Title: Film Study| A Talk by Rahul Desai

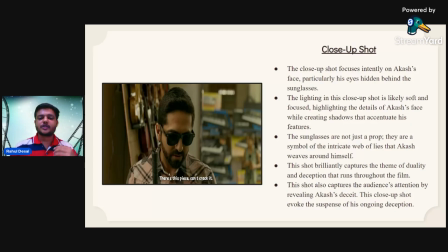The close up shot on the protagonist of this movie, the close up shot focuses intently on the Akash face, particularly his eyes hidden behind the sunglasses. The lighting in this close up shot is likely soft and focused,
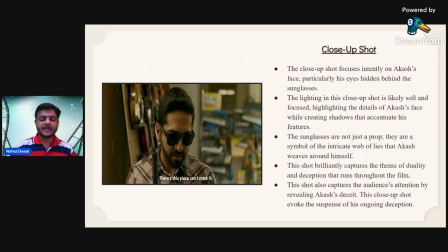highlighting the details of the Akash face while creating shadow that accentuate his features. The shot brilliantly captures the theme of duality and deception of the protagonist, and that runs throughout the film.
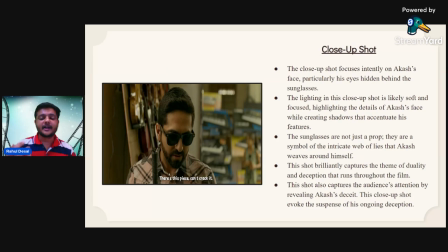The shot also captures the audience attention by the revealing Akash deceit. This close-up shot evokes the suspense of his ongoing deception. This close-up shot
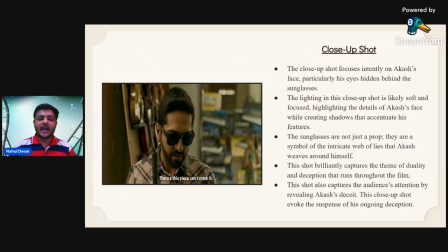evoke the suspense, thriller, and something hidden part of this frame.
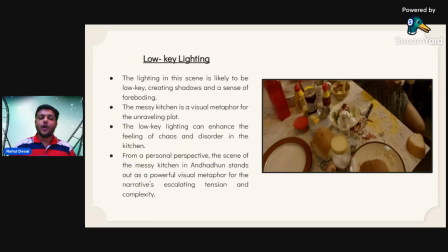Low key lighting. The lighting the lighting in this scene is likely to be low key, creating shadows and a sense of forbidding. The messy kitchen is a virtual metaphor for unraveling plot.
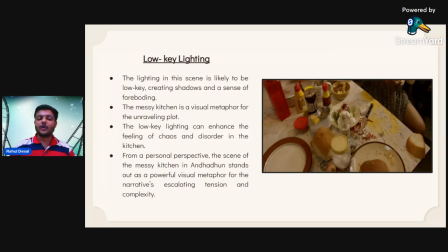The low key lighting can enhance the feeling of chaos and disorder in the kitchen. For my According to my personal perspective, the scene of the messy kitchen in this movie Andhadhun
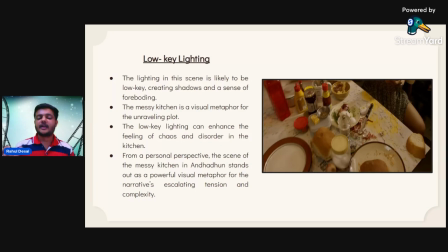stand out as a powerful visual metaphor for the narrative's uh, escalating tension and complexity. This messy kitchen provides various thoughts about tension and
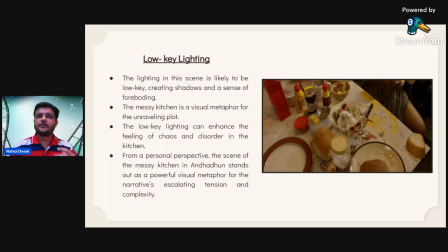complexity and consequences of the characters and many more things.
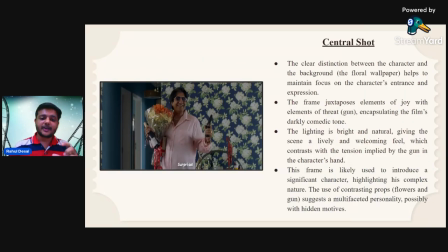This is a central shot from the film. The clear distinction between the character and the background like the floral wallpaper, helps to maintain focus on the character's entrance and expression.
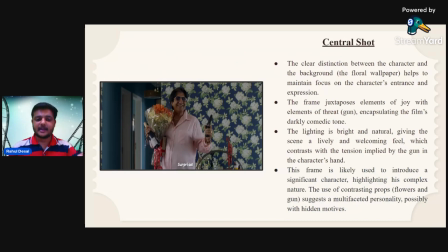It's more focusing on the character entry, and on the expression of the character. The frame juxtaposes elements of joy. The frame is show the character's joy with the elements of threat,
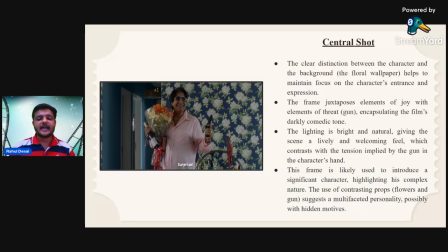encapsulating the film's darkly comedic tone. This frame set a dark comedic tone, something darkness, uh, something happened in the future, something happening in the future.
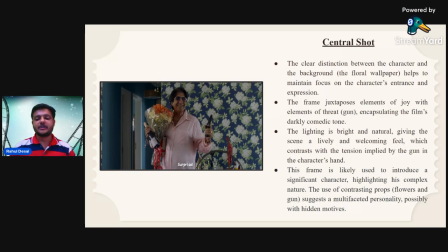The lightning is bright and natural, giving the sense a lively and welcoming feel. The smile expression of the character is set a very greetings, set a very great welcoming feel,
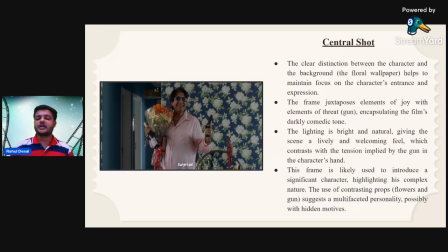which contrasts with the tension implied by the gun in the character has. Also the hand gun in the hand also explore the tension and complexity of the realistic movement.
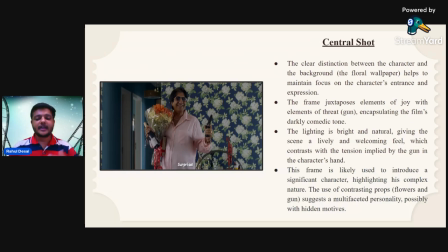The frame is likely used to introduce a significant character, highlighting his complex nature of the character, and this nature of the character developed the character by the film.
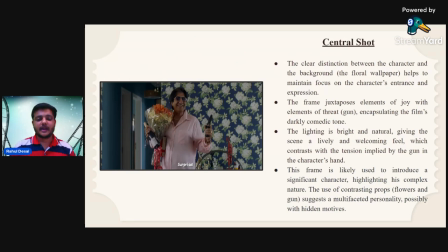The use of contrasting props like a flower and gun, one hand flower, and another hand gun, suggest a multifaceted personality, possibly with hidden motives.